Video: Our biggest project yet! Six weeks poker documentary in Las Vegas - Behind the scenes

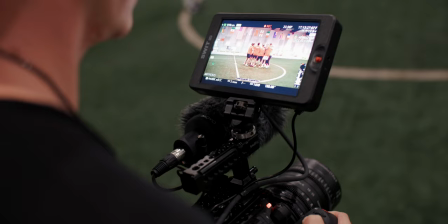So this is my hybrid lens and I use this when I'm not 100% sure what's going to happen if I need to record audio and people talking, but I want to get closer to the action.
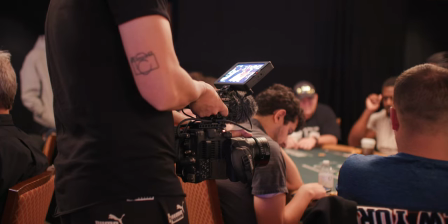So when people sit down at a poker table, they're involved in a hand,
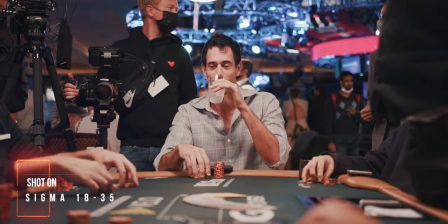18-35 is a really great lens for everything that is in between B-roll as well as just pure A-roll. Last but not least, the lens that I use the most on this project, and I'm talking 85% plus, is my Tokina 11-20 T2.9 Cine lens.
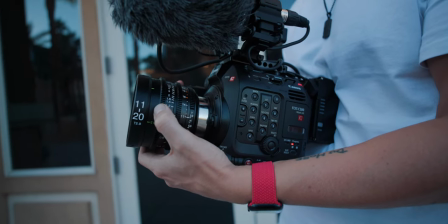And this is an amazing lens on a Canon C300 Mark III for shooting documentaries.
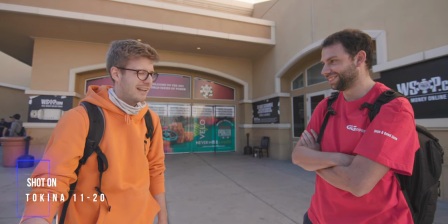Because 11mm is wide enough to capture multiple subjects in the frame and still be close enough to my subject to record audio.
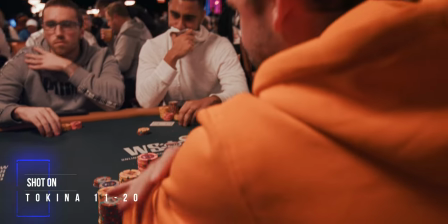20mm gives me a little bit of background separation if I want to get a little closer to my subject. and the T2.9
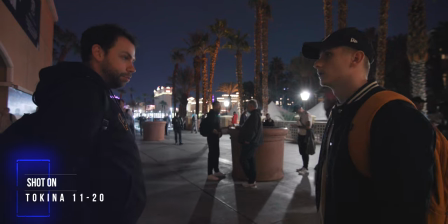actually offers a lot of fast speed so that I can record in darker environments. This lens isn't perfect by any means and there are some things that I don't like about this lens and I do have a full review of this lens on my channel for you to check out but it is perfect enough for this situation and I think it's the best lens you can choose for the job when shooting with a Canon C300 Mark III. Let's talk time lapses. Time lapses are such a crucial factor when it comes to long time documentaries because you need to show locations as well as the passing of time.
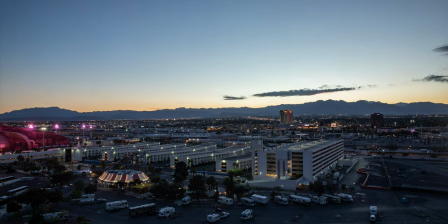Especially when you shoot an episode over several days, you need a lot of different time lapses day to night, night to day, day as well as night. And since most of the guys are playing at the Rio, which you can see right behind us, it's also quite tricky to find good locations to show the Rio from because there's only so many
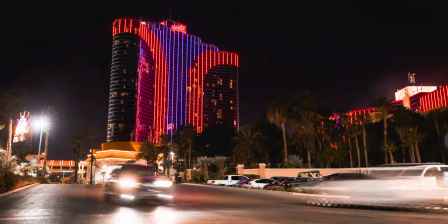angles you can show that casino when you're shooting a documentary over the time of six weeks. Like here for example.
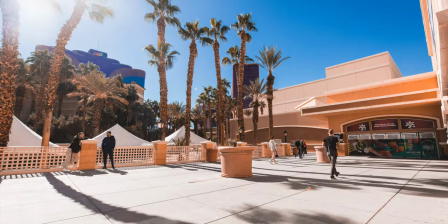or here or
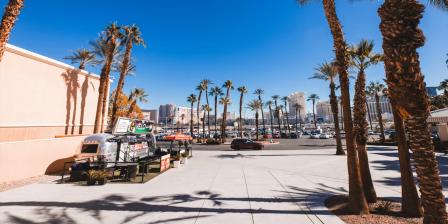here as well as here here we climbed up to a parking garage because it really gives us a nice view over a little bit of the strip as well as
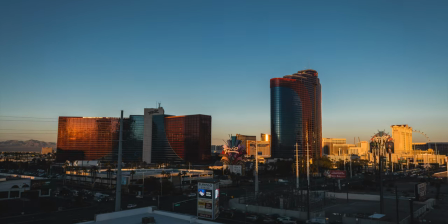the video from across the street so right now we're shooting a time lapse starting day and going all the way
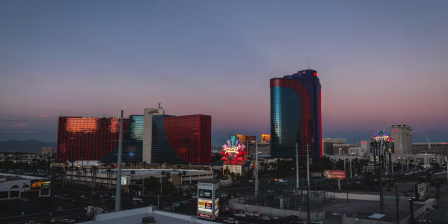through night time lapses again are really crucial although sometimes it takes three to four hours just to shoot then more
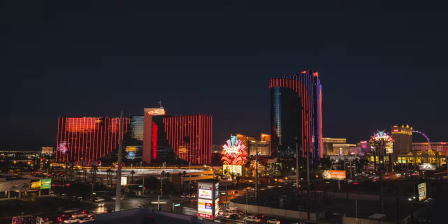editing and it will only make it into the video for a couple of seconds but those couple of seconds are worth it. Right now I'm using the Eros R5 with the 16-35 which is what I shoot all my timelapses on.
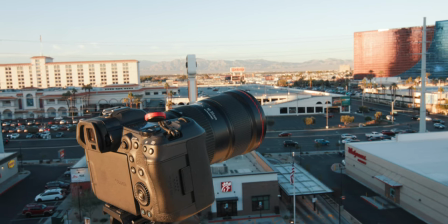Sometimes I use a longer lens but most of the times it's a wide-angle lens like the 16-35. Works out perfectly.
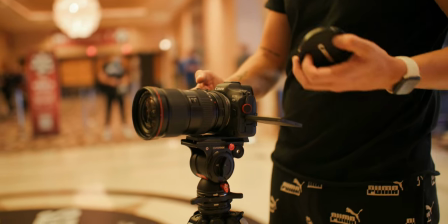R5 has a built-in intervalometer which also works perfectly so this is the setup that I use and again you can't have enough timelapses when you shoot a documentary. Another thing that's really important is location shots because you can use them to transition from one scene to another and you can't have enough location shots trust me
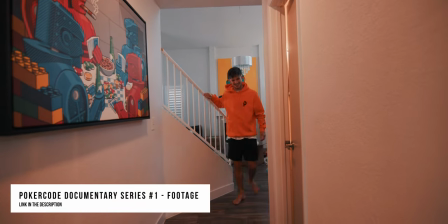because you really need them to just overlay them when you want to hide some cuts and just from transition from one scene to the next
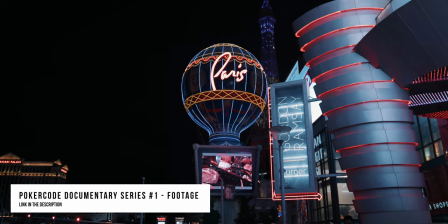and those don't have to be really fancy time lapses or drone shots but it could be just a
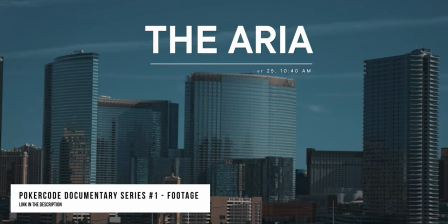regular 24 frames shot of the location you have your subject being placed in.
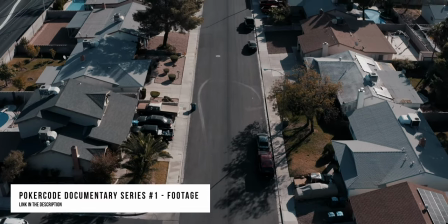Speaking of drone shots usually we use our Mavic to pro to fly the drone just to get more location shots.
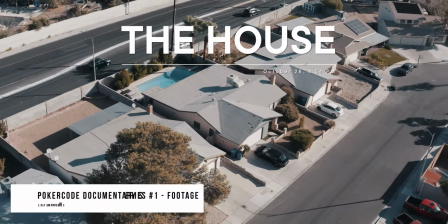Unfortunately here in Vegas you can't really do this because there's so many helicopters and there's also a lot of airplanes quite
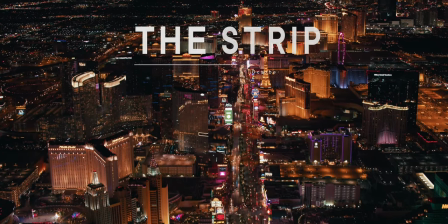next to where we are right now so we can't use the drone but we are still using some aerial shots and we got ours from Artgrid. And if you want to sign up to Artgrid because there's a lot of great stock footage out there for affordable prices, there's a link down in the description below for you to check out as well. For this series I decided to shoot everything handheld.
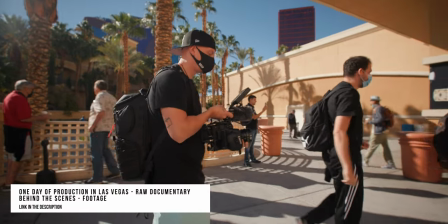I did bring a gimbal but I haven't used it because I feel like the smooth movement doesn't really fit what we're shooting here.
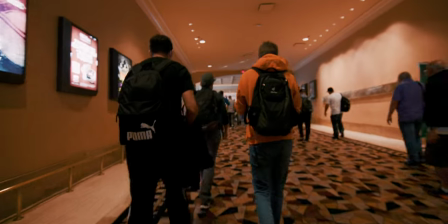In such a raw behind-the-scenes documentary where you should feel like you're one of the guys just walking with them, I think the handheld organic look is just the way to go.
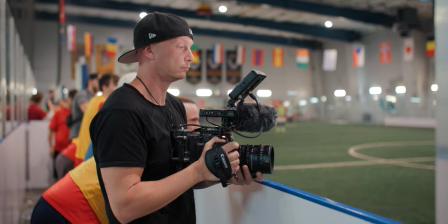Obviously I also did bring a tripod for all the time lapses but other than that I'm not using a shoulder rig and I'm purely shooting everything handheld. And if you want to get some tips on on how to shoot better handheld, then I will link a video up here for you to watch later. So this was it. This was the full behind the scenes of this six week documentary project here in Las Vegas.